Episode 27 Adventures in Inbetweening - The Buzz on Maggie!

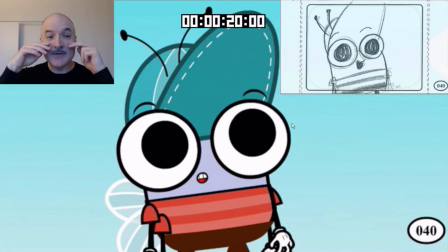4:06 You can see with Pupert's eyes stretching out here, as long as we keep the bottom in the right place or in the same place,
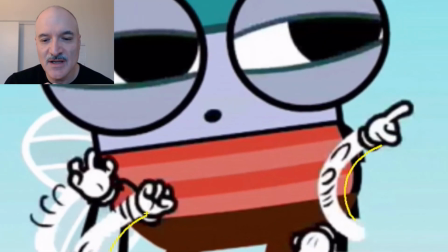4:11 and you keep the volumes, you could squash and stretch those eyes a lot. Drawing a lot of multiples on this show whenever possible.
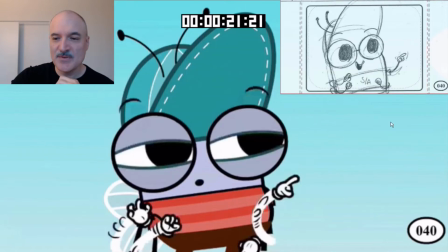4:18 If you're going to move the hands quickly,
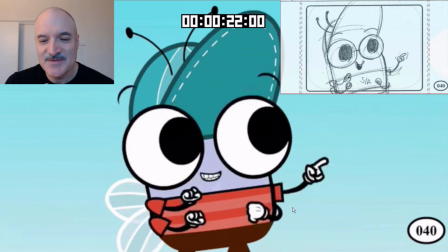4:20 just have a white smear and have some black lines following it up so that you can use those old principles from the 1930s and 40s.
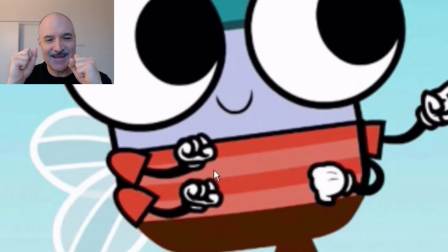4:28 This part here, Pupert was thinking, and so I just had something extra going on with the fingers there.
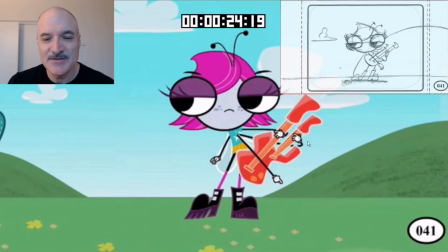4:33 Again, the fingers are all separate. It was relatively easy to do. Maggie here going into this position.
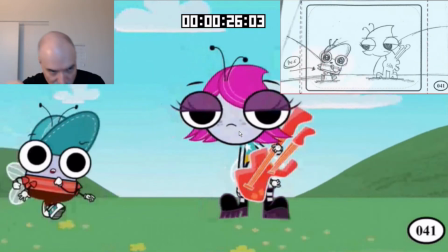4:38 We want to get from one pose to the other. We want to do it interestingly. So have some arc to it, have some settle to it.
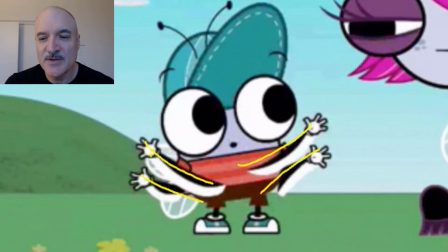4:44 And then you can get away with some pops along the way. Again, with Pupert's arms coming out, I don't want to do a whole bunch of in-betweens there.
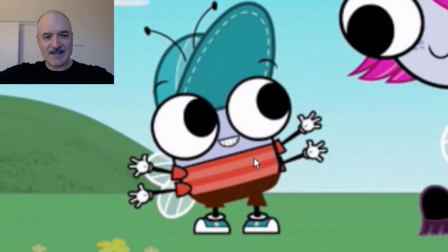4:51 It's a snappy show, so just get them out there, overshoot, and settle back.
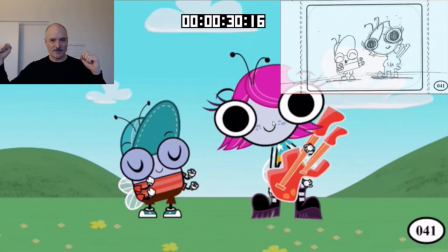4:57 And here again, now on this one, the hands on one side weren't moving very far, the hands on the other side were moving a long distance, so we'll just smear 2 of those.
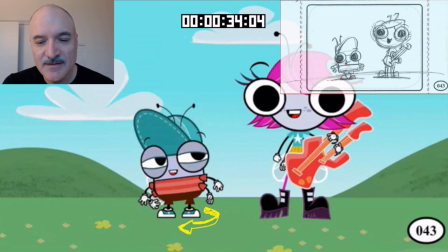5:08 And again, turning to profile here, the big thing that sells this is the hat rim. So you can have the hat rim facing right, then left, and then you can go in profile.
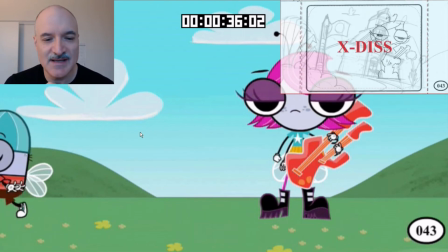5:18 And just that transition covers up, like I say, the pops on the eyes especially, because the eyes were so big.
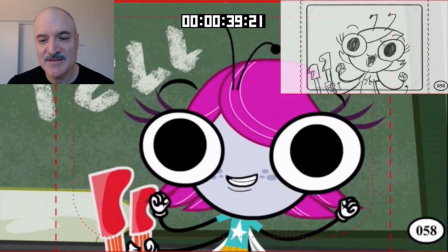5:23 Now we go to the interior of the school here. Maggie's all proud of herself for being able to play for the class.
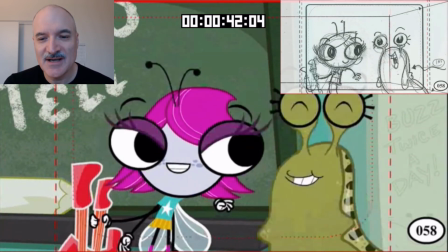5:30 Slug comes in to give her a hug. And if you're going to hug a slug, anticipate outwards.
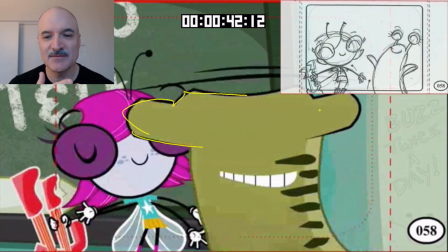5:37 And let's have some smears coming in here. Let's have the slug coming in first. Stretch everything out, beginning and end pose.
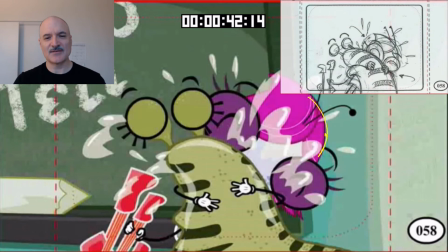5:44 Same with Maggie, beginning and end pose. I didn't put the black lines on her because it seemed to work better without them.
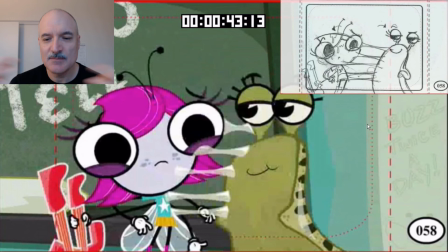5:50 And get in there, boom, overshoot and settle.
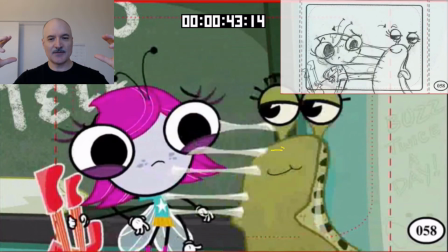5:53 And then when they're separating out, now they start to separate out in opposite directions, but then the slug has the goo there.
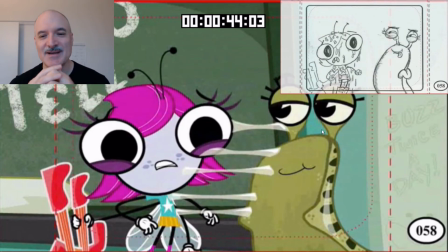5:59 So we have them both going in the same direction until the goo pops.
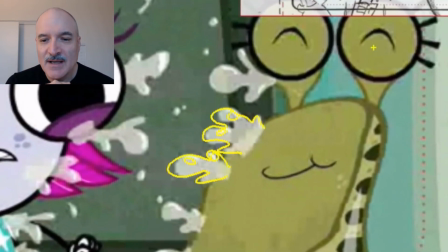6:04 And again, this is based on a terrific board drawing up there. Yeah, get some nice shapes.
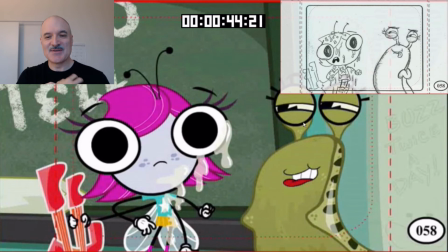6:10 And all the goo, the slime absorbs back into the slug, but it's, hanging off of Maggie there.
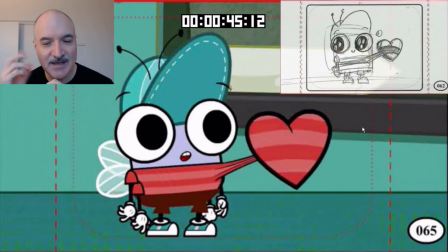6:16 And that was relatively easy to draw. No outside line, just a highlight and transparent slime.
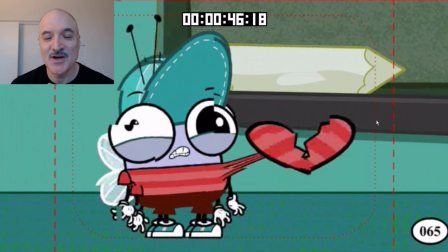6:22 Now, this is where Pupert's heart is beating out of his chest. He's so nervous.
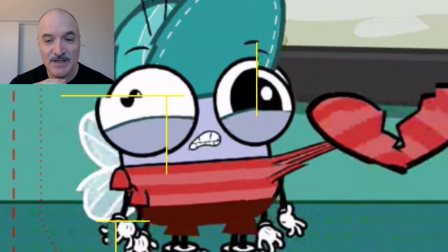6:26 To illustrate when his heart gets broken, I actually took this image into Photoshop, broke it apart,
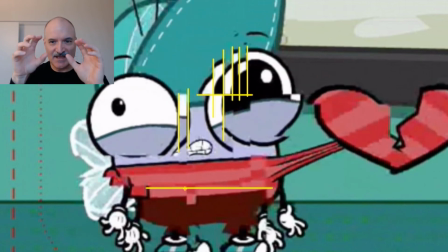6:31 just drew a bunch of squares and selections and just shifted them a little bit more, a little bit more,
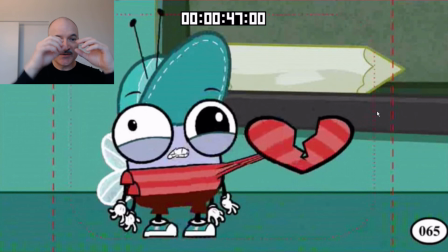6:36 a little bit more. And then I played that in reverse order. So it starts out big and then gets smaller, smaller, smaller, smaller, smaller.
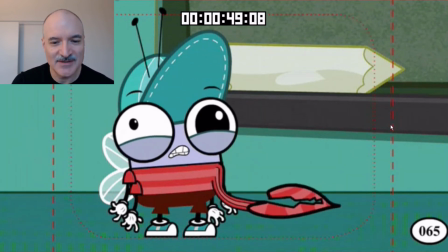6:43 And then Pupert's heart here is deflating. We've got that one hand twitching just to keep some life to it.
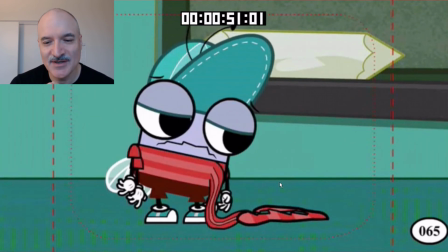6:50 A little bit of a pan down. Now he's got to put his heart back in his chest. Let's get some smear hand over there. I don't want this hand going too fast, so I'll smear it over 2 frames instead of 1.
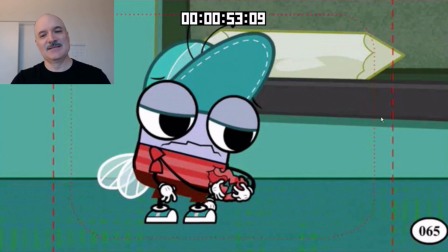6:59 Just going to grab it, pull it back in, and ooh, overshoot and settle out.
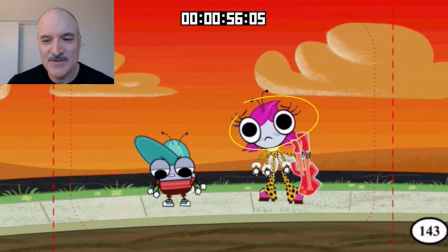7:07 And it's the last shot I did here. This one was pretty simple acting-wise, but you can see Maggie's realizing something's going on.
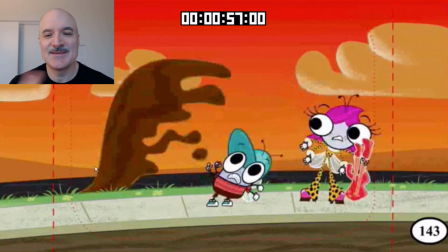7:13 She hears the beep beep of the car. Now, when this this mud started coming up here, I thought, this looks like a face.
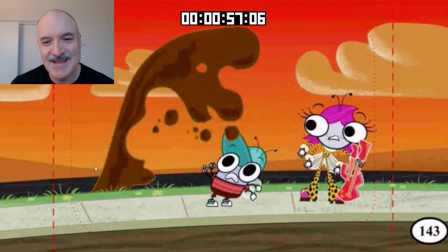7:19 So I drew it as a face. And you know, you can have a lot of fun sometimes with effects.
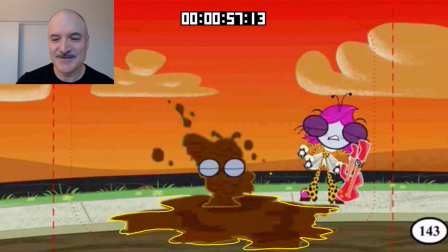7:25 You can put these extra little bits in it that nobody else will necessarily ever know until I give a commentary like this,
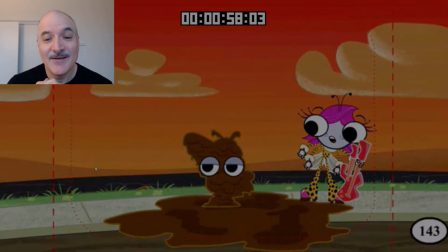7:33 and then I can explain what I did. And that's the buzz on Maggie, Price of Fame.
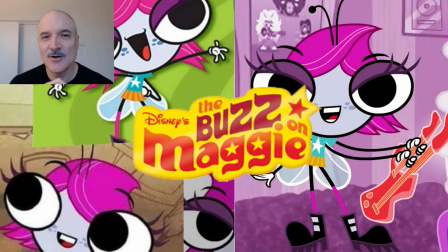7:39 I hope you enjoyed that episode.
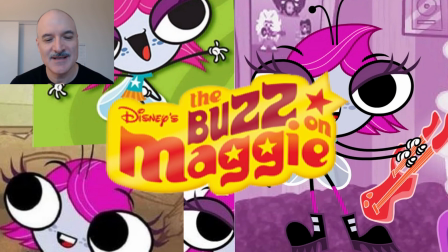7:41 I have another Buzz on Maggie episode that I will break down another time, and I hope you give a thumbs up and subscribe, and I'll see you next time.
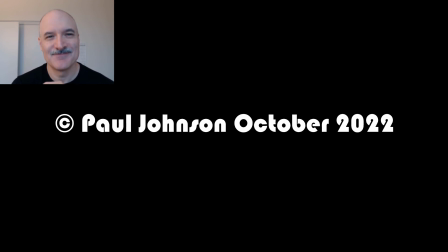7:50 Thanks a lot.